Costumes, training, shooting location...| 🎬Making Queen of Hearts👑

So for Alice, it was Faith's voice, the prisoner's voice. it's by that recognition that Alice finds courage to recognize beauty and strength inside of herself. Again, there are many other interpretations that you can make about this film, especially for a work which is quite complex, quite compact. I want you to make your own opinion and your own interpretation of the film. Actually talking about the Queen and what the Queen represents for Alice, it gives me a nice transition to talk about her costume. Okay big change here I mean small change I needed to plug my phone to the charger because I thought I was still filming and then I realized that no battery so the video was cut at the middle of what I was saying so coming back to my point because I wanted to talk about the costume, the costume and more specifically the costume for the Queen. So we had a costume designer, Andrew Jasmis, who was also student at the conservatoire at that time and I showed him
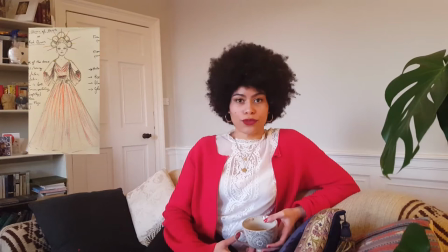the drawings for both face costume and the dress for the
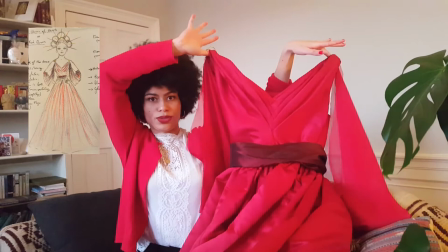Queen the Queen's dress so
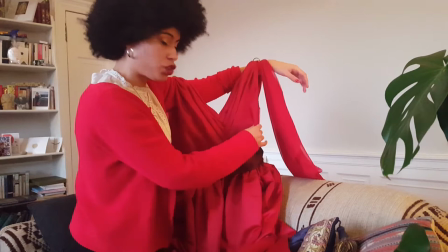we have this beautiful shiny red fabric so
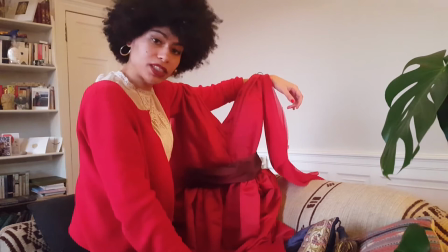it's Duchess satin which was it with Andrew and he
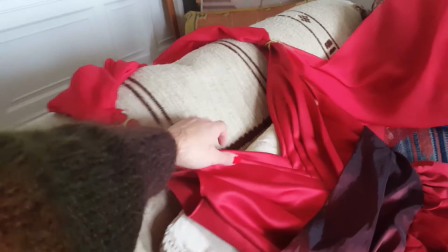did an amazing job on this dress and I wanted to present also these little
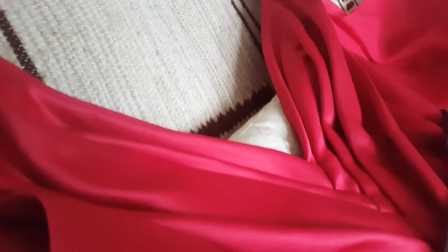details here of the dress with this it's like petals overlapping
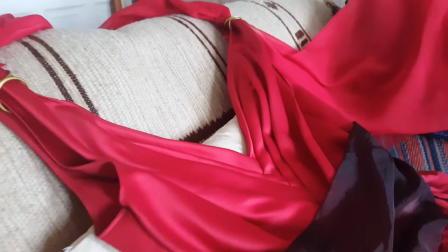because we wanted to present the dress as if it was a
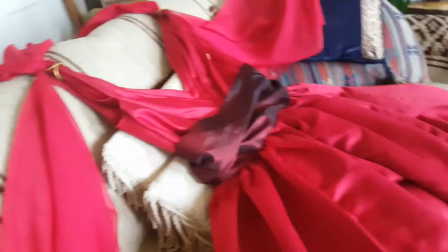rose as if the queen was a rose in her own garden for the sleeves it's really light
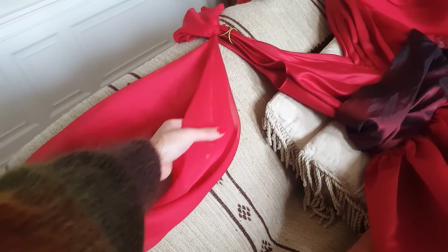and I remember when I was in the park playing the violin the sleeves
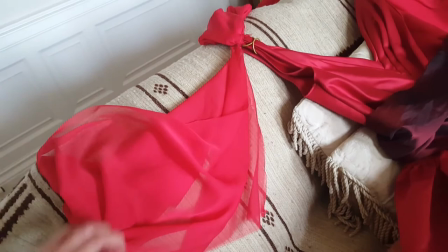were dancing moving with the wind it's really gorgeous and gives
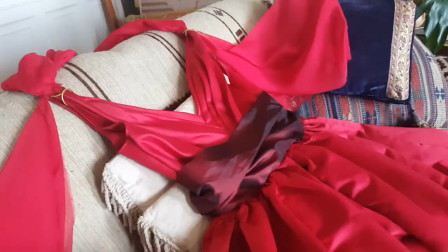this kind of magic vibe to the dress for the belt we used a
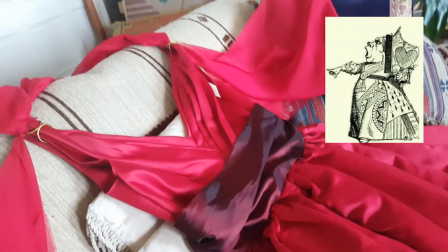taffta if i remember well a darker color like a Bordeaux. I was inspired by John Tenniel's illustrations and so he did the illustrations for Alice in Wonderland's The Book and also the Queen from Tim Burton's movie and obviously both have similarities because I guess Tim Burton was inspired by Tenniel's drawings So they have both these massive heads, these large Victorian dresses. So for the head I envision this big massive crown.